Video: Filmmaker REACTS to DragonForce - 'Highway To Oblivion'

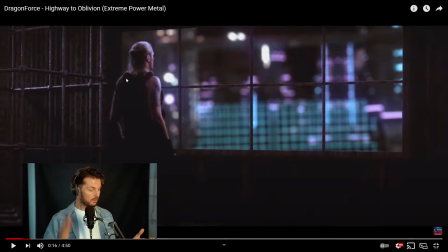4:06 That what normally would happen is instead of having quite smooth edges and, you know, like fluffy hair, you'd have a hard edge, almost like wet hair. This is not happening here. This is really good.
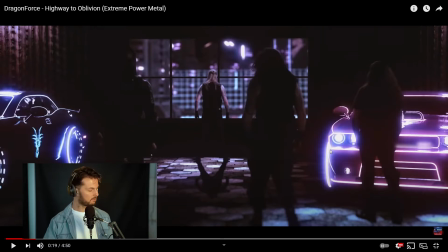4:19 So I wonder if the vehicles are actually 100% CGI, because at some point you see Sam on a motorcycle, so he would have had to be leaning on something.
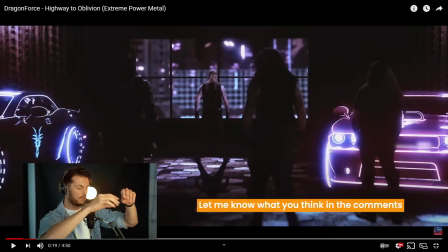4:27 It would just be easier to have like a fake bike on top of which you add the neon lights and stuff. I don't know, let's have a look.
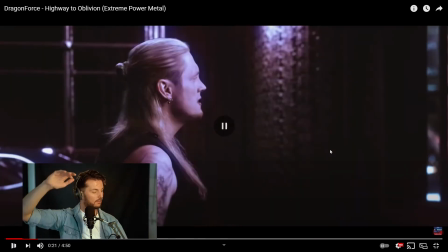4:35 Right, so one thing even better, look at that shot. Did you see it? The light flickers on the background, which is most likely CGI, and on the face of the singer. So most likely what they would have done is have the light flicker on set on the singer,
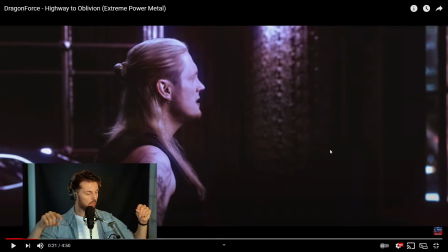4:51 and then match that level of intensity with keyframes in the lighting on the CGI background, which is the clever thing to do. Sometimes people just don't have the time to do all the details and take care of all the lighting, flickers and stuff.
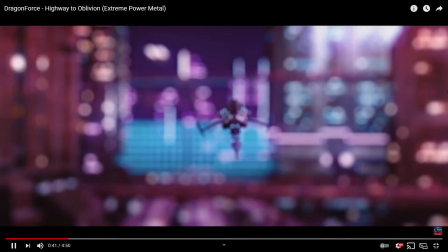5:03 Here, they've done a really good job. as we stand before the world.
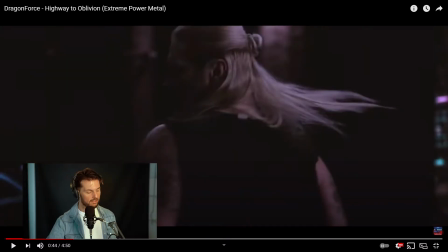5:07 I love that. You think it's gonna be like some sort of power ballad. You have the intro that's quite slow and nice melodies and stuff. The neon Tokyo setup takes you to like some sort of esoteric place, and you think, oh, it's gonna be like a nice slow motion shots and stuff. And then some kind of robot comes with big guns and blows everything up. I love that.
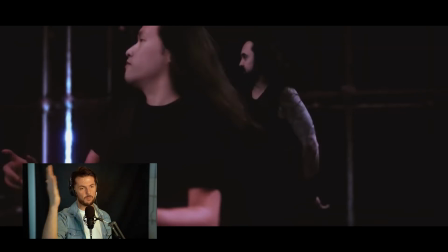5:26 One thing I must say, it's always on the border of hilarious or bad. I think here it's more on the hilarious side, which was intended, I guess, is whenever you have a story happening in a music video and you involve the band members, very often you can tell the bad acting from a mile away, and it's just funnier when it's the band members and they go like...
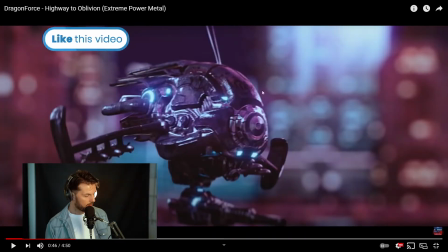5:48 Now, take a look at this 3D model. Look at the level of details. Like again, this is the kind of levels of details you can expect from a movie where they spend years and years developing the whole thing.
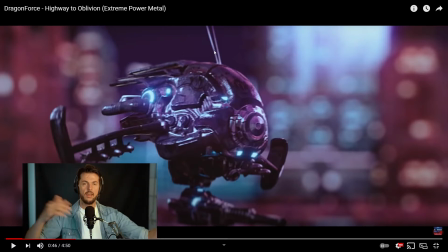5:58 We have time to go back and forth between production, pre-production, and so on, just to make sure that they have the detail right and perfect. Over here, usually when you do a music video, you've got a few months at most. If you do anything big budget, you'd have probably about a couple of weeks of pre-production, a few days of shooting, and if you're lucky, you've got a month of post-production.
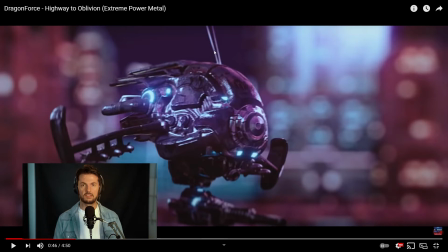6:16 Anything longer than that, and you have the record label phoning you, being like, come on, we have a release date on that day, we need to start the PR campaign, sometimes up to 2 months before the release date, so you have pressure on you. This is a kind of thing where either they found a really high detail model online already made, which is likely, and you buy it and it's all good, but if they did all the texturing and modeling themselves,
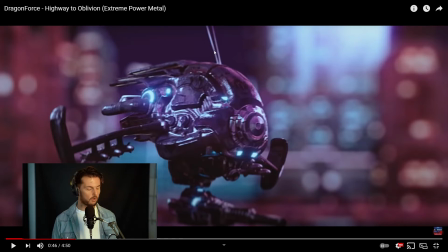6:35 that's like weeks of work just for one model, and I know they reuse it all throughout, but it's just one model. One 3D model. It's a lot of work for something that you can get away with not putting at the forefront too much. You know, a bit of movement, motion blur, you get away with the lower details. Here, look at the grunge texture here.
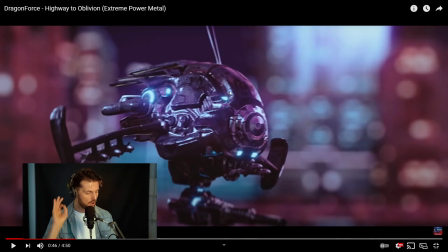6:51 The highlights are top notch. The glow just sells the whole thing even better.
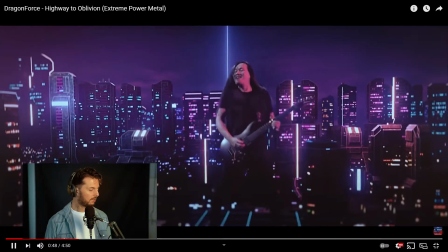6:56 It just makes it look so realistic. It's just perfect. This is probably one of my favorite shots.
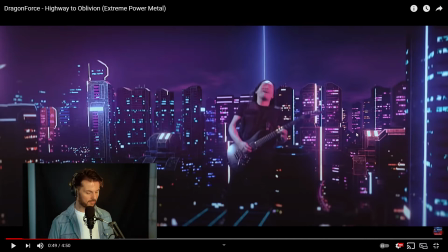7:02 I don't know why, there's just something that I really like. This is such a good idea to have them as Godzilla-like giants in the city playing their instruments.
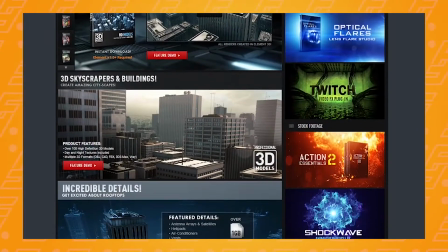7:09 I just love it. And for once, whether they used a pre-made Metropolitan pack from Video Copilot or not,
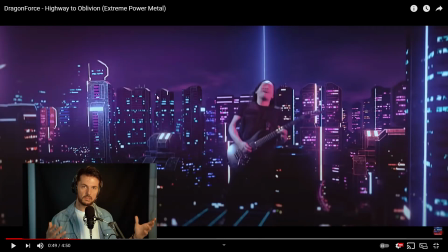7:16 you can't really tell because it's all high detail, futuristic 3D models of like towers and buildings and stuff. I wouldn't be surprised if it was one of the Kid Bash products, but you can't tell it's been made in Element 3D on After Effects.
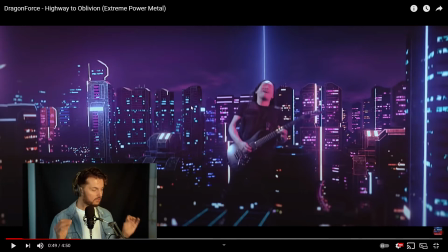7:27 And whether or not this has been done there, it's not the problem. It's just that at least you can't tell from a mile away that it was a pre-made pack that everyone has used on the internet. It could have been done on Cinema 4D, on Blender, on 3ds Max, no one knows. The point is you're not being distracted by something you've already seen before.
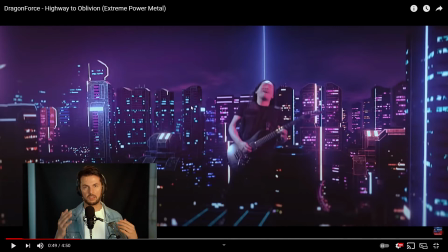7:43 Your attention is 100% on what's happening. And that's very important, very key from a VFX artist and filmmaker and storyteller point of view. You don't want your tools to be distracting from the story. You want them to work with you towards telling a story.
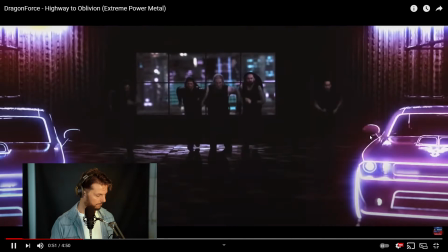7:57 Here, it's happening. Very good. That slow-mo shot is so cool, like almost Baywatch-like.
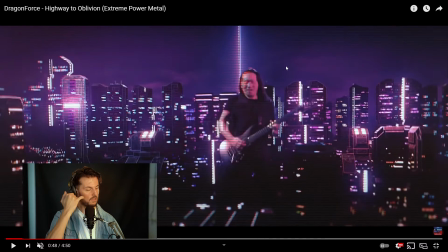8:09 Wow. Let's go back to this shot again, and I'm sure it happens throughout. I really like this glitch effect. Look at that.
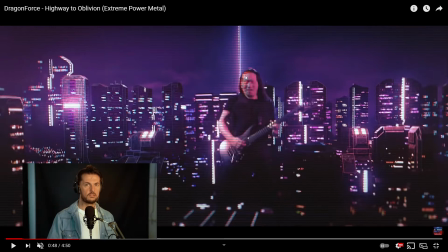8:15 It almost looks like one of those taped cameras, and I'm sure this is exactly what they wanted. They wanted to make it look like it was in the 80s. It actually looks like one of those cam recorders that used to have tape. I used to have one of those. This is how I actually started making videos. They used to always have distortions, bend-like distortion, exactly like this. This is top-notch.
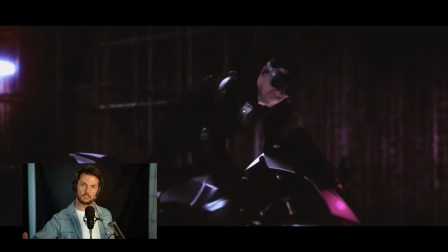8:37 So if you look at this shot closer, it would suggest that maybe the cars are CGI'd, but not the bikes, because look at how he moves and the way he puts his hands. It doesn't look like there's any drifting or anything like that.
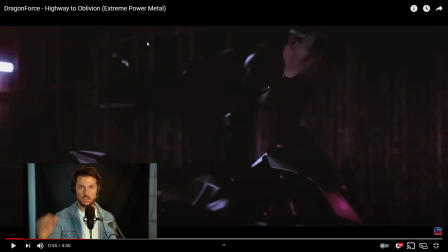8:48 So it looks like they actually had those bikes already made and just added any neon effect on top of it and animated it in whatever way they wanted in post.
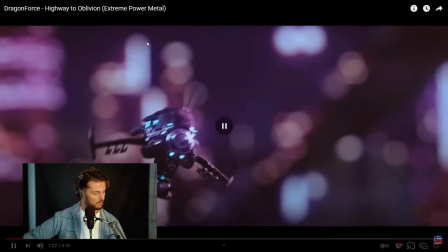8:56 That's so cool. They have so many different 3D models. So you can see this is what I was talking about earlier.
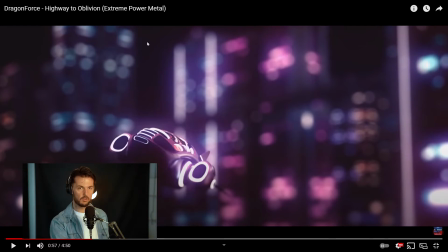9:01 They have a bunch of 3D models, but this one, they don't actually make close-up of it. And you can see they don't have the same level of details on the textures. They don't have the same level of grunge and the same level of wear and tear, which is why they don't do any close-up, which is something that's clever to do. If you know that something is a little bit rough around the edges or you don't have time to spend on creating a high-resolution,
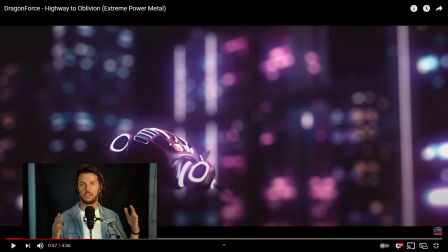9:20 massive model of a spaceship, you compose your shots in a way that don't need to have it front and center in your frame. You make it so that it's fairly far away, use the motion blur, and try and blend it this way.
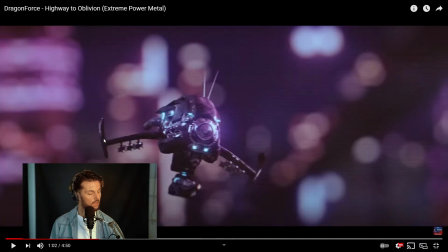9:31 So look at the difference of details between this model and this model right here. Look, you can just see it in the light.
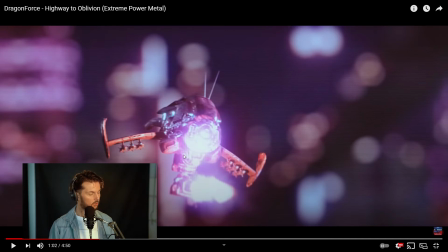9:36 The lighting is great. That was actually a really good shot. The way that the camera is blown out, it just sells the effect so well.
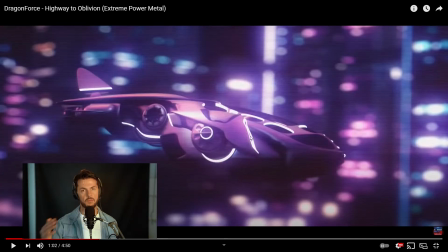9:43 But if you look at this guy, it doesn't have any details, and it's a flying spaceship, so you'd think you'd have some grime at the front from the pollution and stuff. You'd have some bugs on the windshield. You'd have a bunch of different stuff that you have here, but not here.
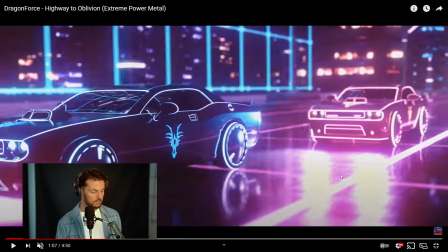9:58 That's such a Tron-like shot. Again, you can see the distortion on the texture on the road. So they actually paid attention to that. The reflections are really good, but they're a bit distorted by some kind of grunge texture on the road. That's the level of details that the spaceship doesn't have.
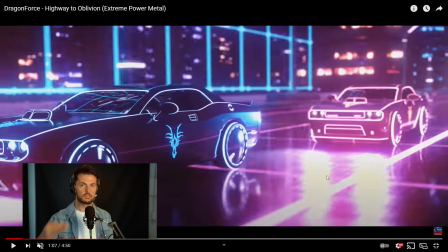10:13 And it's probably easier to do on a flat surface that repeats itself rather than on a high detail spaceship.
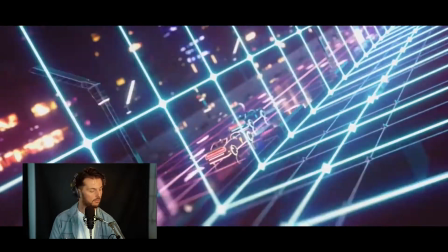10:22 I do think that from the level of detail I've seen so far on the cars, that the cars would be CGI,
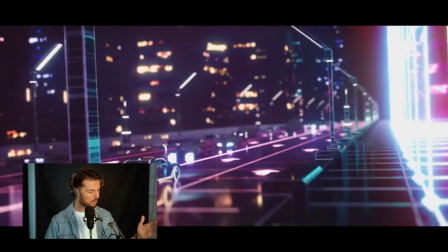10:28 because otherwise, imagine you're actually filming a real car and you not only have to comp everything with the camera movement,
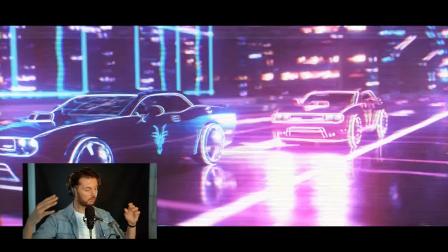10:33 and I think that's why they had the robotized arms so they could do the same takes over and over again,
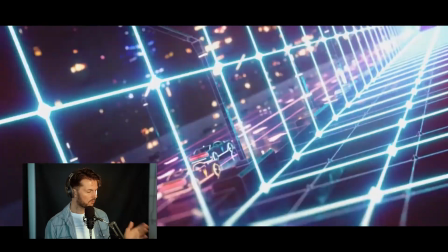10:37 but you'd have to also comp the reflections on a real car, which I think would be too much of a pain. At that point,
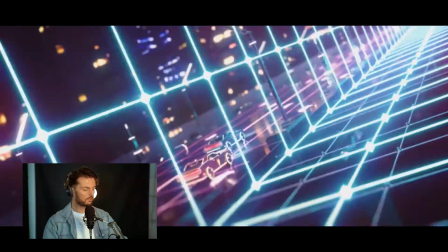10:43 you might as well just do everything in CGI. Everything will interact with itself, and all you have to do is just comp a green screen element of someone singing.
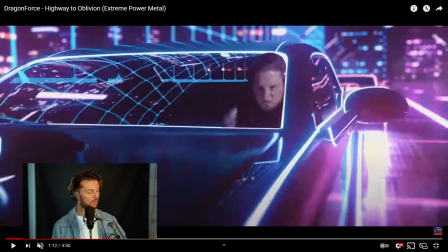10:50 Ah, look at that. So I think I am right. I think the cars are CGI, because look at how his head is kind of looks like he's sticking out of the windshield. So finally I found something that doesn't look as amazing as the rest. And again, it's just something that you see so quickly that you'd have to pause it and nerd about it like I'm doing right now to even notice it.
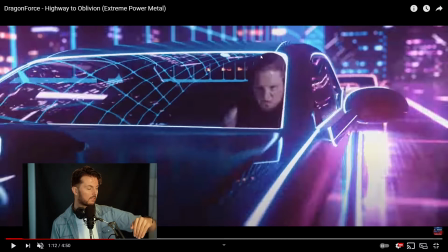11:09 But if you look at the way that they cut out the singer's head, it almost looks like his head is poking out of the windshield and then sort of goes back in it like that.
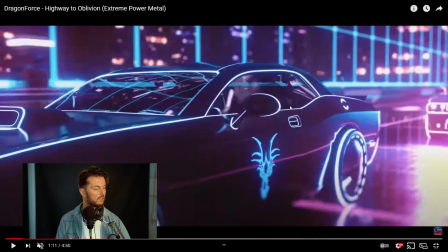11:16 But look at that transition here.
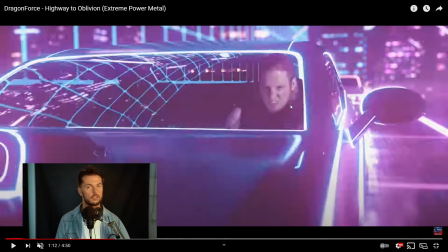11:18 So it happens over 1, 2, 3, 4, 5, 6 shots where the head sort of pokes out of the windshield and goes back in again.
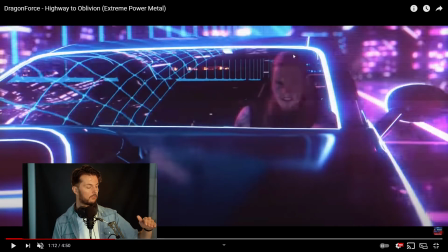11:27 Here is blended very well, so there's ambient occlusion on his face and on his hair,
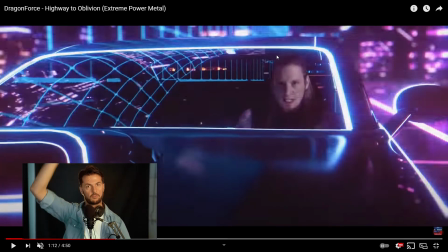11:32 which obviously happens because there's a roof on top, blocking any light from coming from the top, but you don't have that on that transition.
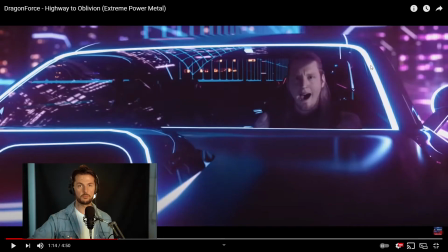11:38 Look at that. Finally, I found something to criticize, finally! So now if you put the head poking out the windshield aside, this shot looks really good. And it's actually so well done and so well composited and so well composed that the first time I watched it, I didn't even notice anything that was bad at first. Now that I can pause and look frame by frame, I can see that the textures are way too smooth on the car.
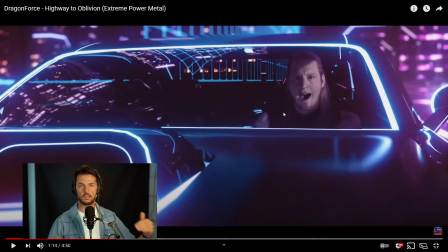11:58 There should be some grunge, there should be some wear and tear and things like that, just to distort the reflection.
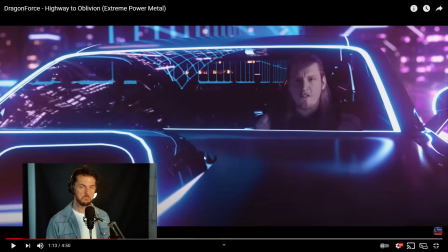12:02 Now the reflections and the textures are way too smooth. But when I was watching it for the first time, I had no clue, and it takes someone to actually stop frame by frame to see it. So, you know, you'll get away with this, definitely. Oh, I love that.
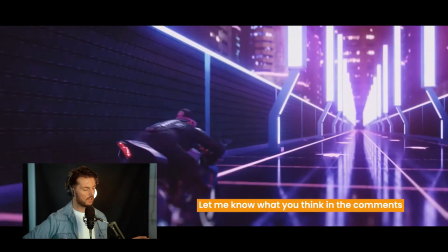12:15 So, what do you think is CGI here? What do you think isn't? I believe the body is real, but the wheels and everything else isn't.